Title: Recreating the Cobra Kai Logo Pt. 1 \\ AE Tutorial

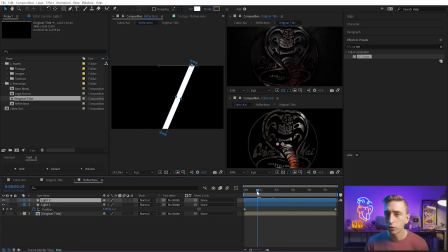1476s
So go back to the reflections comp and I'll duplicate this and we'll find that spot where the second light is coming in right about here. Now this one I believe is gonna be rotated more vertically. I'll go ahead and get rid of the keyframes by pressing U and clicking on that stopwatch, but I wanna align this basically right about here.
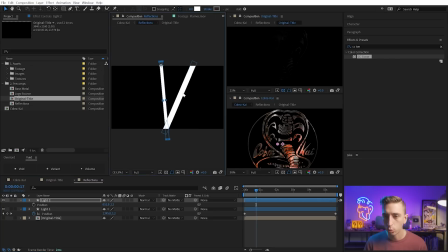1494s
And maybe I'll make this one a little bit thinner. It doesn't seem to be as bright as this one here, but right about there is probably where it's going to start. And then it's gonna move from left to right instead of right to left. So let's set a keyframe right there on the position, move forward as we see that light kind of moving across the original title.
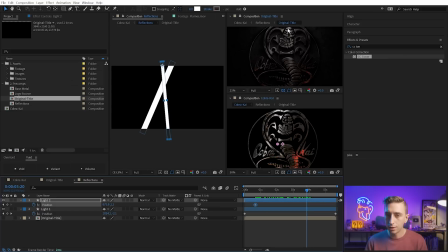1513s
And to me, it looks like it's lighting up from the top of the head all the way through the middle of the body here. So I'll just shift this around until it's in about the same spot. And maybe that should be even a little more vertical. Now it's lighting up the head all the way down the middle of the body. And to me, it kind of looks like it stops at that point. Now, I don't think I want it to be completely static.
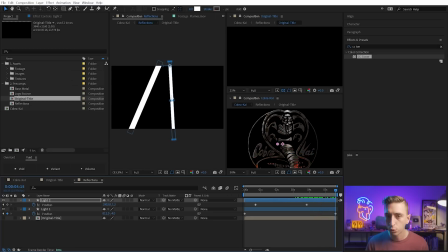1532s
So instead of doing that whole matching the speed thing that I did on the first one, maybe I'll just move it over just a tad bit more to the right at that point, and then controller command click to make that an auto Bezier keyframe so it kind of just smoothly transitions its speed
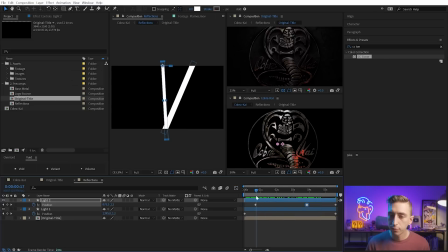1546s
from the first speed into the second speed. And then on the front end, it looks like it's kind of static as well. So why don't we just easy ease out of this position keyframe back to where it's pretty dark. So I'll just easy ease with F9 on the keyboard, and that way it'll come from a resting point into its movement.
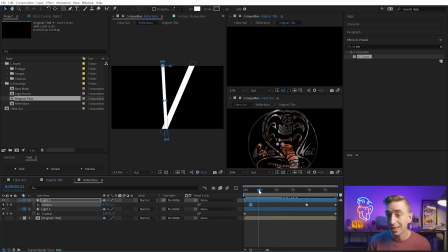1562s
And you know what? I might even fade it up because at the beginning, the second beam looks much brighter to me. So I'm just gonna add some opacity keyframes, pressing Alt-Shift-T on the keyboard, and then fade it all the way down to 0% so it fades in now. And maybe I'll make that take a little bit more time and easy ease that second keyframe as well.
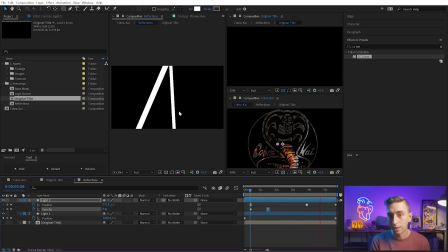1580s
So it fades up as it eases into its movement and comes to its resting point. So let's take a look at how those two together are working. Now we've got these two different light sources moving in opposite directions and sweeping across each other. I think that's looking really good. Let's just fill in some more of the light, duplicating the reflections a couple more times.
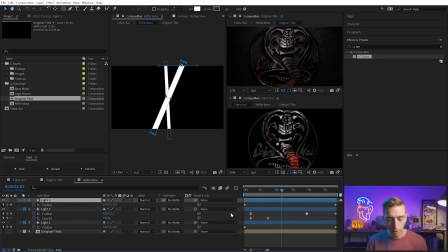1600s
So let's grab maybe this first one again. I'll bring it to the top. Press U to bring up the keyframes, and let's make this one smaller. Maybe it'll just be on the top half. I'll rotate it around, and I'll actually just click and drag the motion path handles in here to change where this layer is moving.
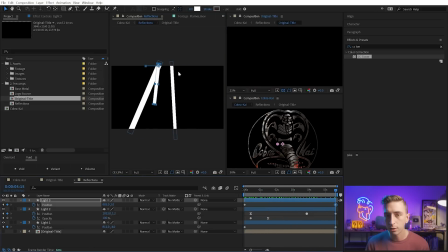1615s
So now that's gonna move left to right. That might be moving a little bit too far, so why don't we grab this handle and move it over? So it's just a little bit more subtle. And if I turn that layer off and on, we can see that it's just lighting up the left side here. So maybe I'll move this actually a little bit further over so that it's really just getting that left edge.
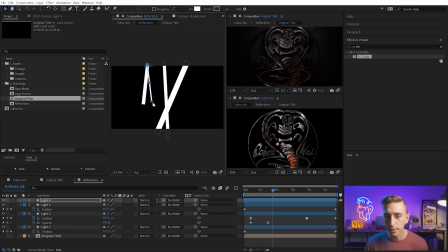1633s
And then I'll duplicate that layer one more time, rotate it, resize it a little bit, and then again, move these position motion path handles. That's probably, again, way too fast, so let me grab this one and bring it in. But now we have multiple light sources drifting around each other.
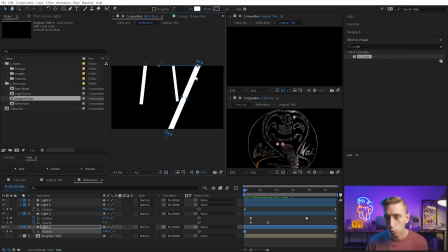1649s
Why don't we have them fade in as well so that we're just left with that original light beam for that first reveal? And we'll just copy this opacity keyframes over to these two a little bit further in time so that they're not there initially.
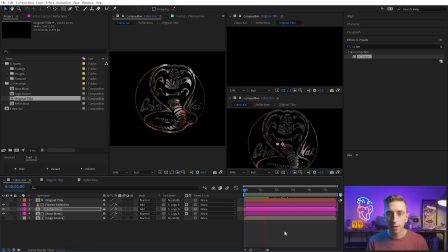1662s
Now let's see how all of those are working together in our main comp. This could take a little bit longer to render now that we're stacking a lot of elements on top, but it shouldn't take too much time. And now we can see all of these light sources interacting and moving around, creating a lot of depth layered on top of all of those flames.
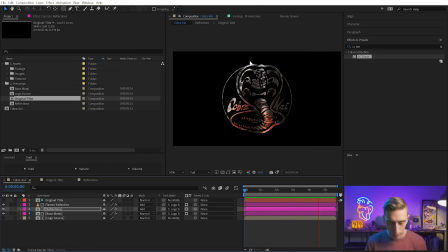1677s
This is looking really, really cool. So let me close out these other comps and we'll take a look at this a little bit larger so we can really see the detail.
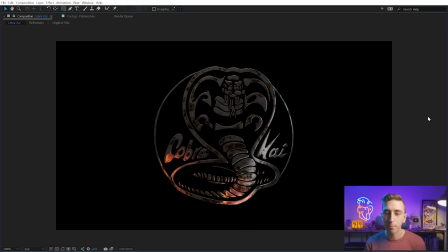1684s
But now we have an object that does look pretty reflective, definitely has that metal texture to it with that nice gritty rust texture added on top. And I think we're well on our way to making this entire scene. Now there's one more thing that I'd like to
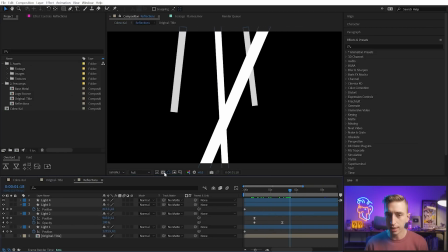1697s
do. If I jump back to the reflections comp, I forgot to put in an actual background, and let me just show you what a difference that makes.
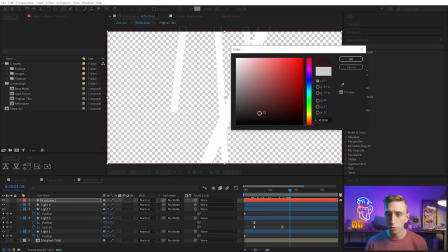1704s
By taking a snapshot and then going into the reflections, it'll make a new solid that's pure black and just put that into the background.
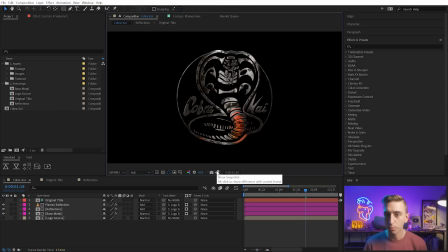1710s
If I jump back to this comp and show you the snapshot compared to the original, it just makes everything a little bit brighter.